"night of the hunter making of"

Well, I certainly did, but I just thought this would help it a little. And everyone else found that they had the same reaction from him. And we stopped giving ideas and just said everything was perfect because
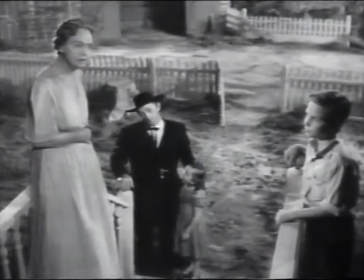8:30 he was so unsure of himself what's wrong John come to me boy
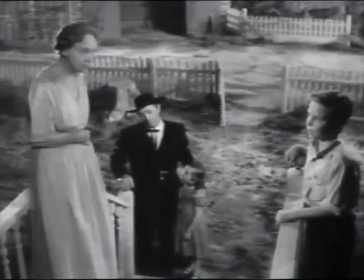8:35 what's wrong John didn't you hear me boy John when your dad says come you
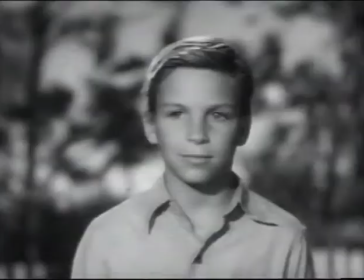8:40 should mind him he ain't my dad no
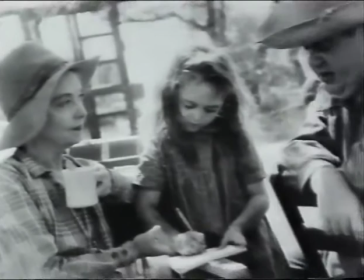8:46 and he ain't no preacher neither someone said they would work for Griffith for sandwiches and you felt that about mr. Lawton before we started shooting the picture Charles Lawton looked at every picture DW Griffith ever made not once but several times and he learned evidently quite
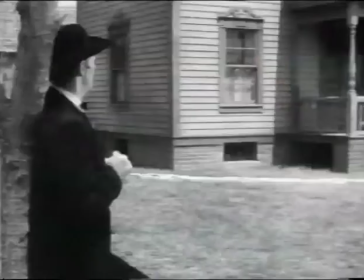9:10 a bit about technique from a DW Griffith there's a long shot
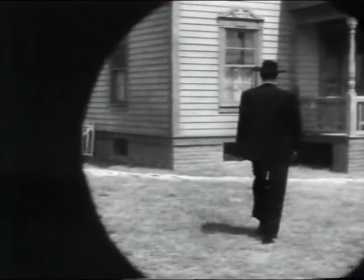9:18 outside and it moves in well that was called in the olden days an iris shot
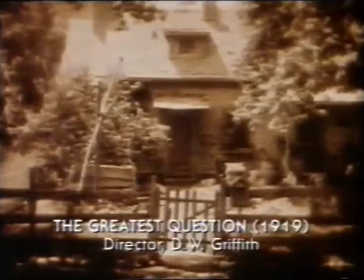9:25 and that I'm sure he got from DW Griffin one
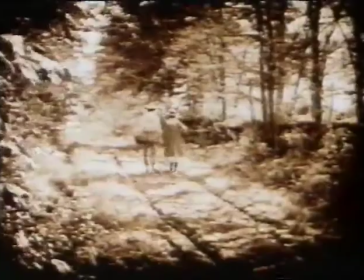9:31 very surprising thing in seeing these original nitrate prints everything was like incredibly sharp so what Lawton wanted was you know that
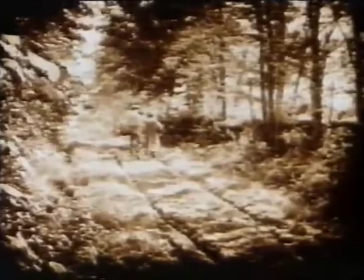9:40 sharpness he wanted sharpness of detail that meant that he didn't shoot on cloudy days.
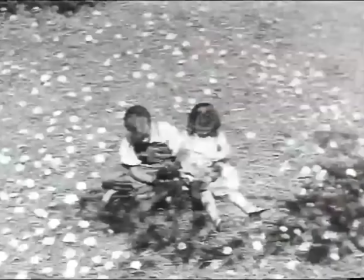9:46 Also the second unit he saw as through the children's eyes more innocent, more bright, more beautiful,
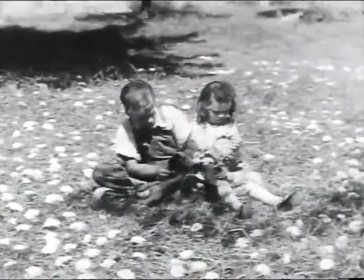9:53 more pretty was his words and I guess he wanted to contrast the second unit with the first unit which maybe was darker and more melodramatic. I know it sounds corny, it sounds a little bit hammy, but these are the things that you're dealing with.
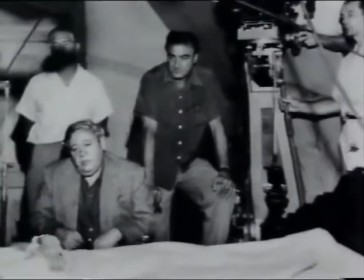10:09 Good versus evil, light versus shade you're dealing all the time with light
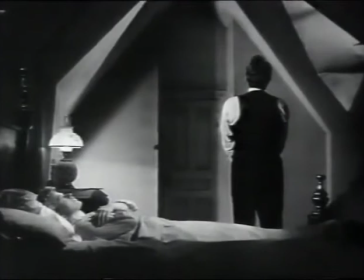10:14 and shadow light and shade are you through praying
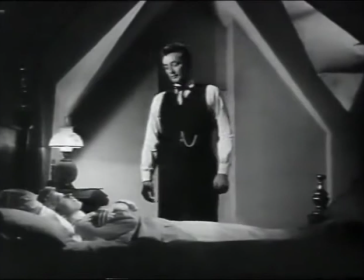10:20 i'm through harry you were listening outside the parlor window it ain't
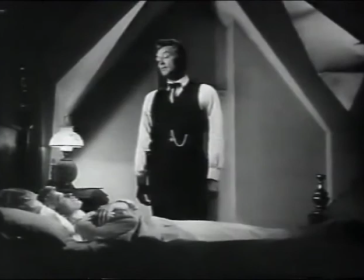10:25 in the river is it harry answer me they never told you throw it in the river did he around her head is this strange light which
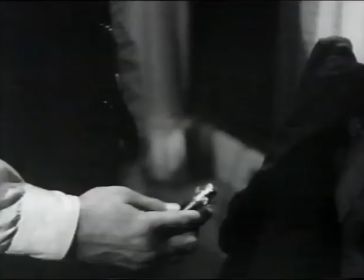10:37 I tried to to tip off so to speak the audience that
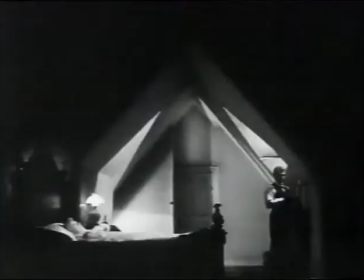10:42 death is imminent we did things with lighting in there that
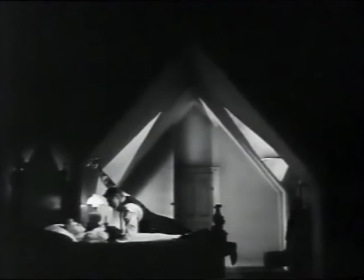10:47 that ties into the audience which doesn't happen very often I don't remember exactly how much description was in the script about it but being an architect I think architectural things are very interesting to the camera and this whole thing up there was turned out pretty good now
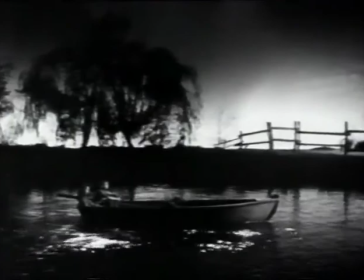11:14 all that stuff on the river you know where they're swirling down there that's all on the stage we didn't have any river outside at all that was all on the stage and the two kids up in the hay mile you know and they hear
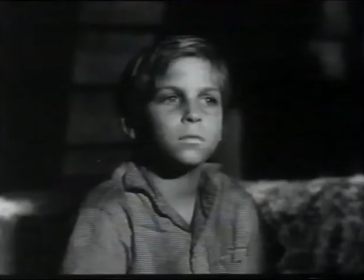11:29 out on the night leaning leaning look
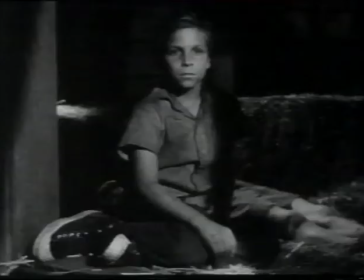11:35 out and they see across the horizon and the preacher's writing.
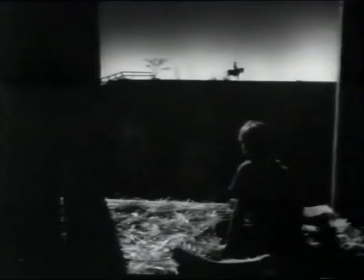11:41 That was done on a stage, on a soundstage, with a midget and a midget pony.
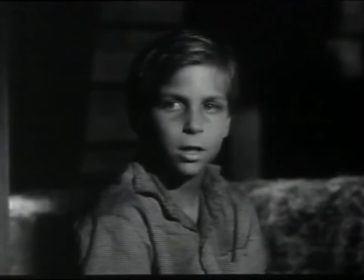11:50 Never sleep?
Charles Lawton would get a book and he'd say, well, now, this is the Bible, and I want to read you a passage from so-and-so.
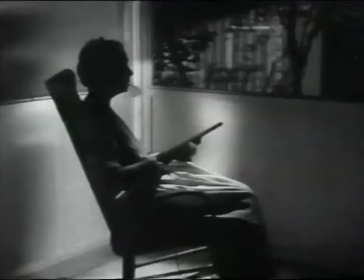12:01 This is the essence of what we want to have in this scene.
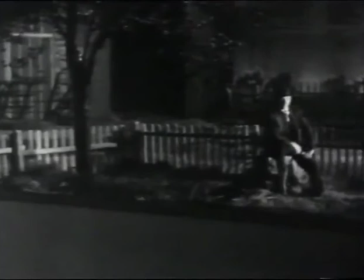12:06 You know, the whole thing of what the scene was going to be about Besides what was written What a blessedness.
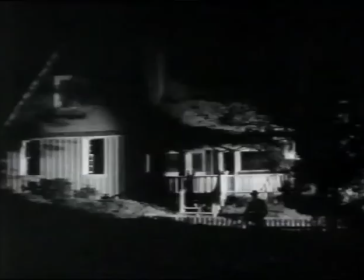12:13 What a peace is mine.
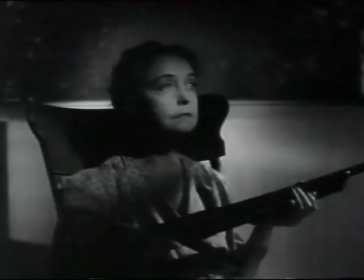12:17 Leaning on the everlasting arms.